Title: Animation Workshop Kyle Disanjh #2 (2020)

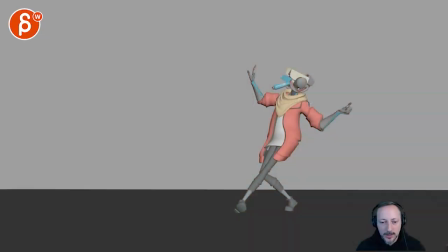Alrighty, there's sound here. Let's watch this in full. Very cool. There's also a reference. So here's the original.
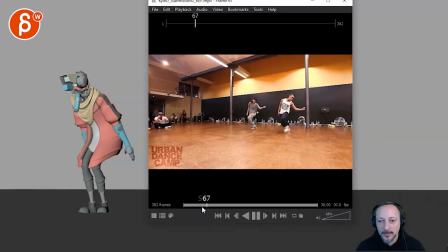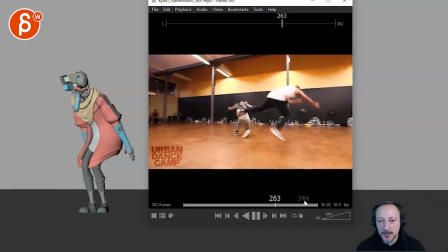Definitely see that you made some changes. Cool, cool, cool.
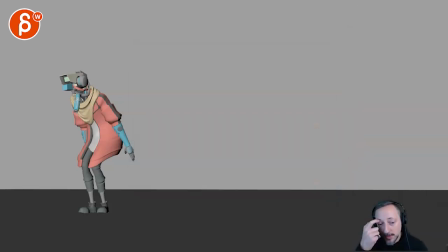All right. So I watched this side by side to see where you made the changes, and I really like where you deviated from the reference. So here are my thoughts. It's cool, and I definitely need to review this rig. This is part of the look rig that comes if you get the bundle, you get this guy for free.
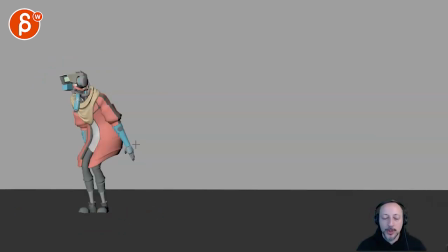Now, question for you. Do you want to, or would you consider involving the sound a bit more? So right now you got that explosion, gunshot, whatever, but the character just going back. Again, not that this doesn't work, just a question for you. Would you do something where maybe
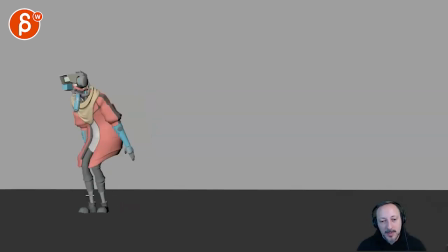the character is maybe in a less, you know, some, not static pose, but something where it could be in a more engaging pose? So what if, you know, that leg would be further out? And there's more of an arc to it with a certain pose, like whatever it is, right?
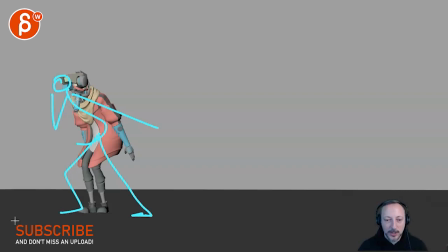And then you can snap into that, and then maybe push that for silhouette, push that leg out with my awesome drawing here. So it's not that kind of, it's not muddled. I mean, it's clear too, but I think it could be as a pose push potentially.
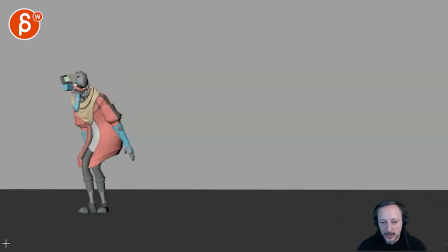But the reason why I'm saying the thing about the pose change is that, bang, that's bang, that. Also, the sound and the snap into this pose would be more combined and in sync, if that makes sense.
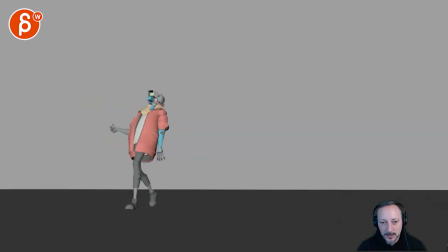Now, this is still in step, so to me, there would be something, even though that's in the reference, I would probably either go back with this and add then a flourish in the hands, maybe, or there might be something, I'm bumping the mic here, it like goes back and something more with the shoulders.
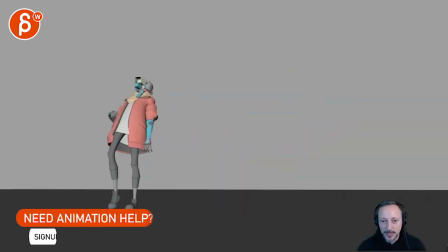I know you're on contrast and there's different movement here, but it's also a bit static through this. It can also be going back and then the head does like a thing at one point. I would still look at some flourishes here and there and break away from the reference.
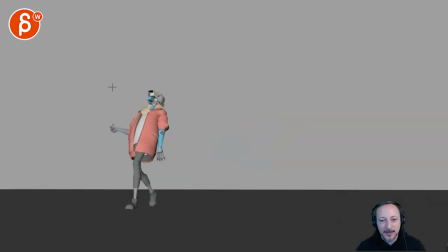Like even on something like this, you could have, I don't know, if it starts here, spitballing here, this could be totally wrong, right? But the head up, and as you go back, the head goes down. Restart to install the latest Windows updates. I don't want this. And it still does it, and then everything gets messed up. This is not part of the review.
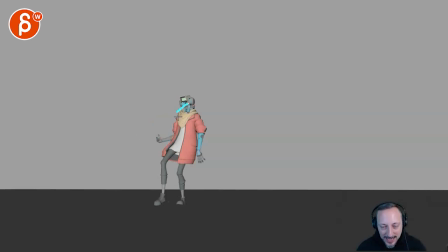So imagine towards the end, the head is down, and then on this, it's more of a head up arc into this. So we can kind of transition a bit more strongly. More strongly? Oh, that's English.
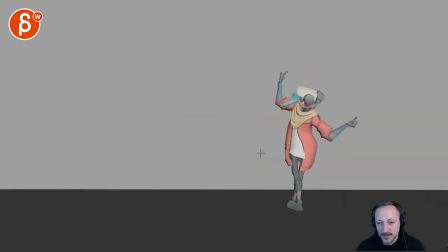Same thing here. I like that it leads with this. And then you're gonna have that flourish with that hand. And that's not too long, goes into that, that's cool. See, that's cool. Bam, where that pose is timed with the sound.
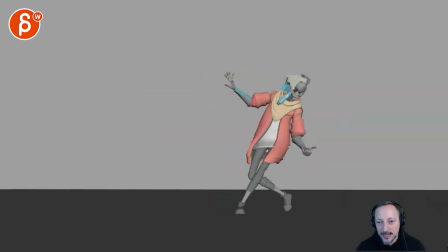And I wonder if after this here, we can go to something stronger than just that. I know he's stomping that leg, but
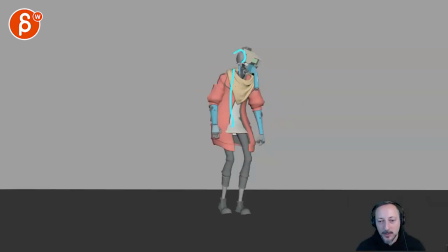goes into this and then fa-bam, where it's, again, I don't know if you want to go higher with the root for more stretched out legs and maybe arms out, hands out, something a bit, personally, I feel like something a bit stronger there. And here's the only thing, which is also not super clear in the point of view of the reference camera.
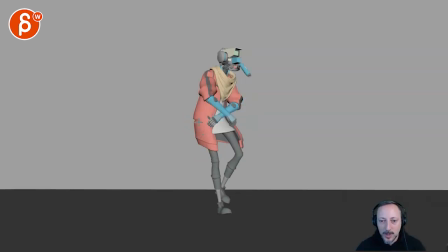That works. You got the crossing, and maybe I should change my colors. Can still work.